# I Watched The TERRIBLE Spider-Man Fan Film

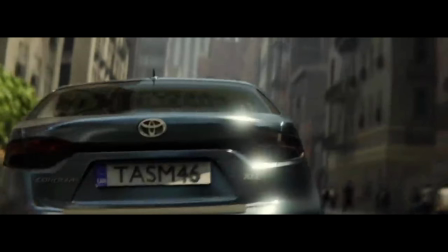(11:10)
So after the groundbreaking
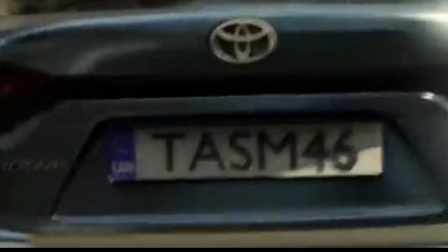(11:13)
TASM Spider-man reference on this license plate that isn't even a new york license plate It doesn't even look like an american
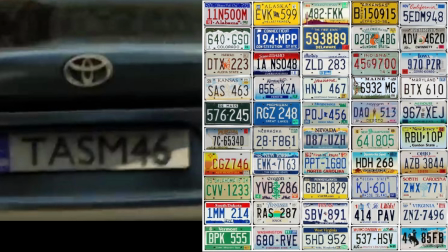(11:20)
license plate Like i've never seen a i've never seen a plate that looked like this before we finally meet up with these three guys They parked the
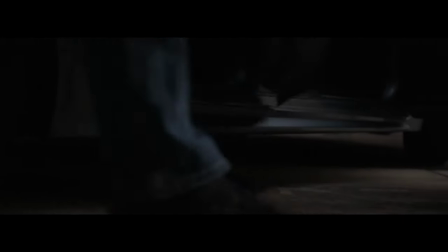(11:27)
car in this alleyway for some reason because they felt like it I guess and then the three guys get out of the car and then stand
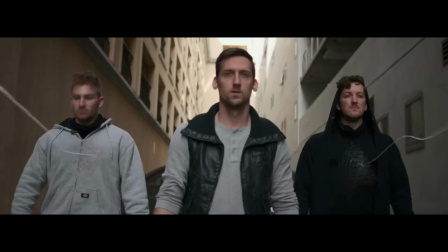(11:32)
parallel to each other for some reason before spider-man webs two of Them and pulls him toward him while this guy's like what?
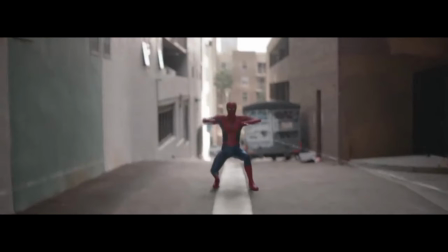(11:39)
Whoa, and then it switches to a first-person view of the guy in the middle as spider-man Uses the other
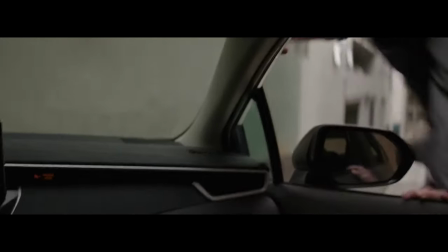(11:45)
two guys to the left and right as a leverage to swing into him and kick him I may be nitpicking a lot here,
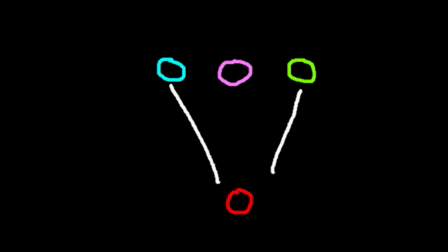(11:51)
right? But so let's say he grabs these two guys with the webs and he uses them as a leverage to pull himself forward wouldn't what would
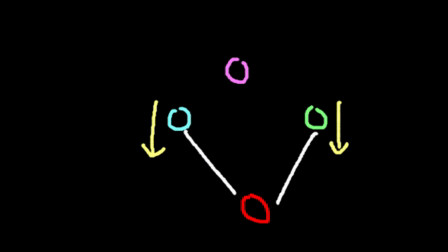(12:00)
it when he pulls his arms back they would just fly forward towards him right like this would only work if he was using like a wall or some stationary object as leverage not something that when he pulls the webs back they get pulled toward him because there's nothing for him to pull off of as
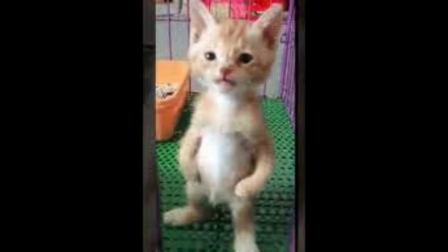(12:16)
leverage to propel himself towards the guy and it's all made even worse by spider-man's dialogue here as you guys know spider-man is known for
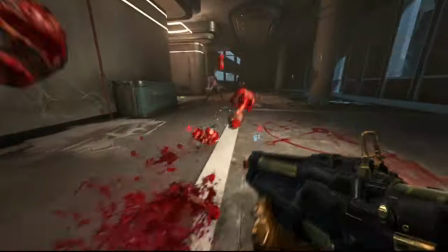(12:24)
making like corny jokes and quips and stuff but this movie goes really really overboard with it to the point where it just doesn't even seem realistic
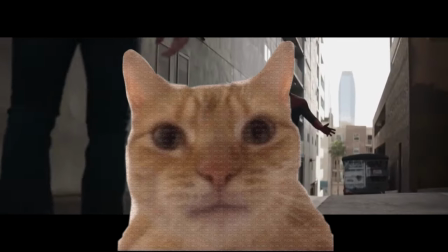(12:32)
like somebody would even speak like this at all all right fellas not all at once i can only sign so many autographs all right look if you
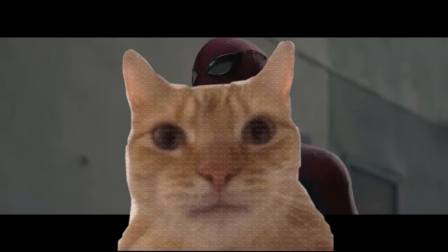(12:40) turn yourselves in i might throw in a collectible item courtesy of yours charlie go
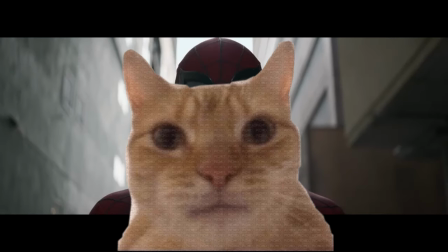(12:47) in once go in twice all right well suit yourselves And it's just like,
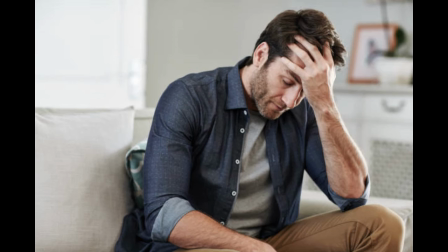(12:53) yeah, like, oh man, oh my god,
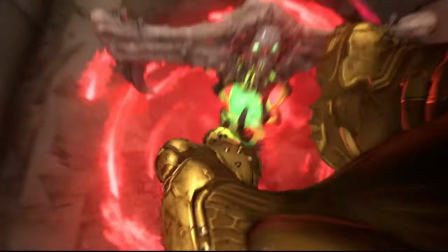(13:01)
this is a tragedy, it's a tragedy, bro. It's so bad, it's so fucking bad.
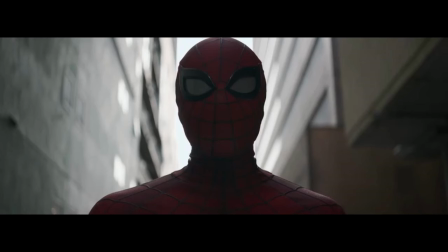(13:09)
It kind of reminds me of an impression of Andrew Garfield's Spider-Man.
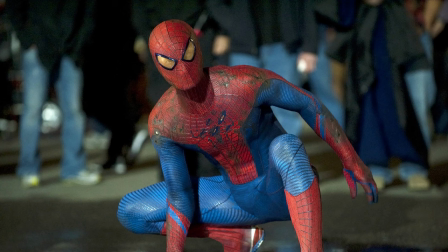(13:14)
I feel like that's the closest thing I can really compare the way this Spider-Man acts. but even andrew garfield wouldn't say anything that
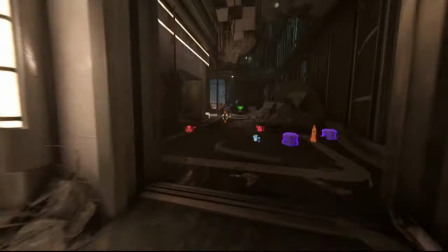(13:21)
overly corny if you guys turn yourselves in you know i'll add in a free collectible item you know courtesy of yours truly going once
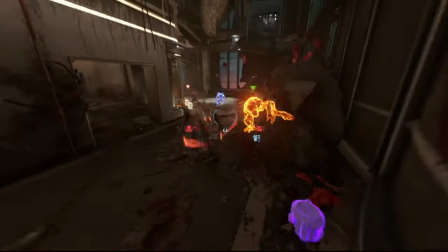(13:29)
going twice like like like what makes it even worse is that all of the professional spider-man that you see in the real marvel movies
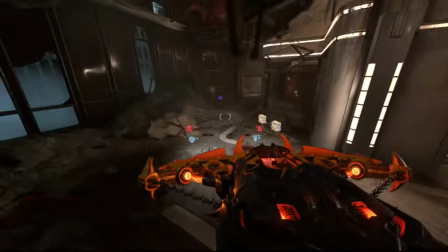(13:37)
they are very expressive when they talk because obviously spider-man is wearing a mask that covers up his whole face it's not like batman where you can like
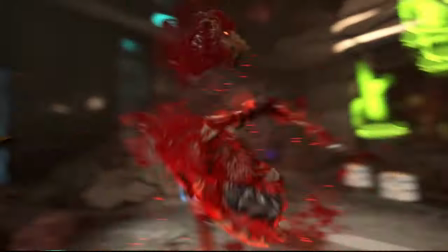(13:45)
see him scowl and frown or even smile.
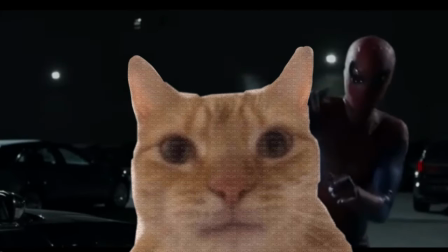(13:48)
In Spider-Man his whole face is covered so that's why they try to come up with creative ways to get him to show expressions because he's a very expressful character.
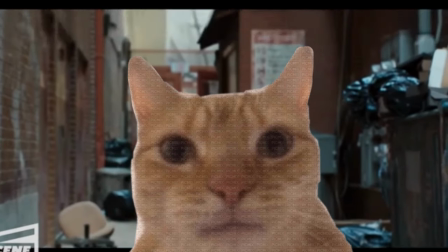(13:56)
Like in the Tom Holland movies they make his eyes open and close and Andrew Garfield's Spider-Man didn't have the opening and closing
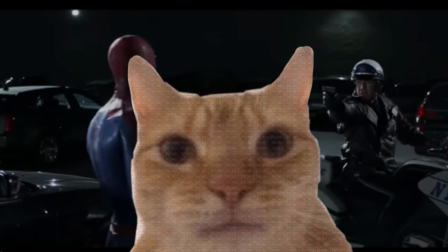(14:02)
eyes as far as I know but he made up for it by being super expressive and almost like acting with his body as he talks.
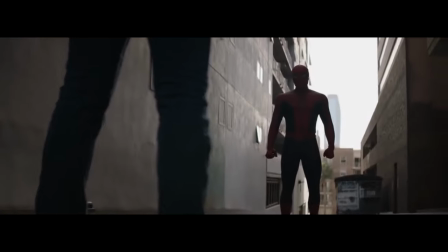(14:09)
Warden doesn't do either of these things at all.
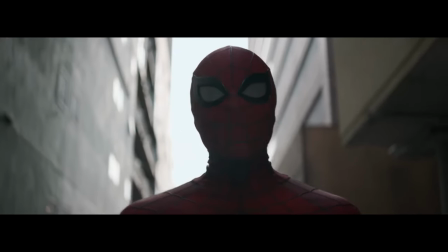(14:11)
He kind of just idles there and it's just extremely stiff especially since the camera is also being held perfectly still and it isn't moving
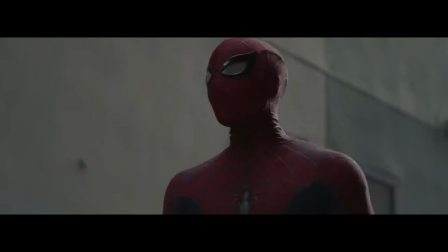(14:19)
at all it's just some still close-up shot of spider-man's expressionless face you might as well just put a cardboard cut out there of him as he's like
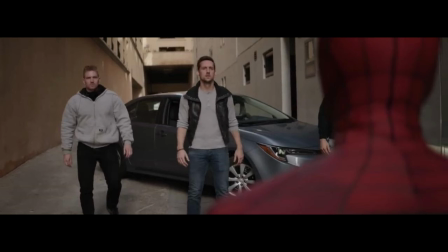(14:27)
going once going twice it just doesn't work also like how we're never even given an idea of what these guys even did as far as we know they were just speeding and not obeying traffic laws they didn't steal anything they didn't hurt anybody we didn't see any of that. We just saw them driving really fast.
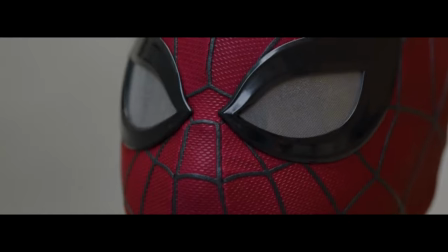(14:44)
Cut to a super close-up shot of Spider-Man's eyes for some reason as he looks at the roof of the car to see a supervillain named the Shocker standing there.
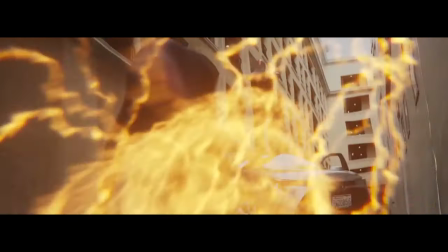(14:52)
And then we cut back to his eyes again before the Shocker just has some type of Parkinson's spasm and shoots electricity at them.
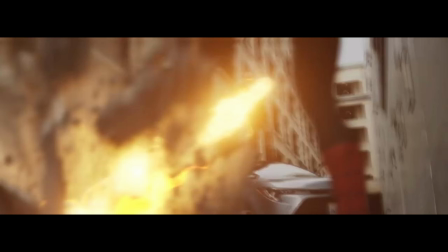(14:59)
And then they have some of the worst dialogue I've ever heard.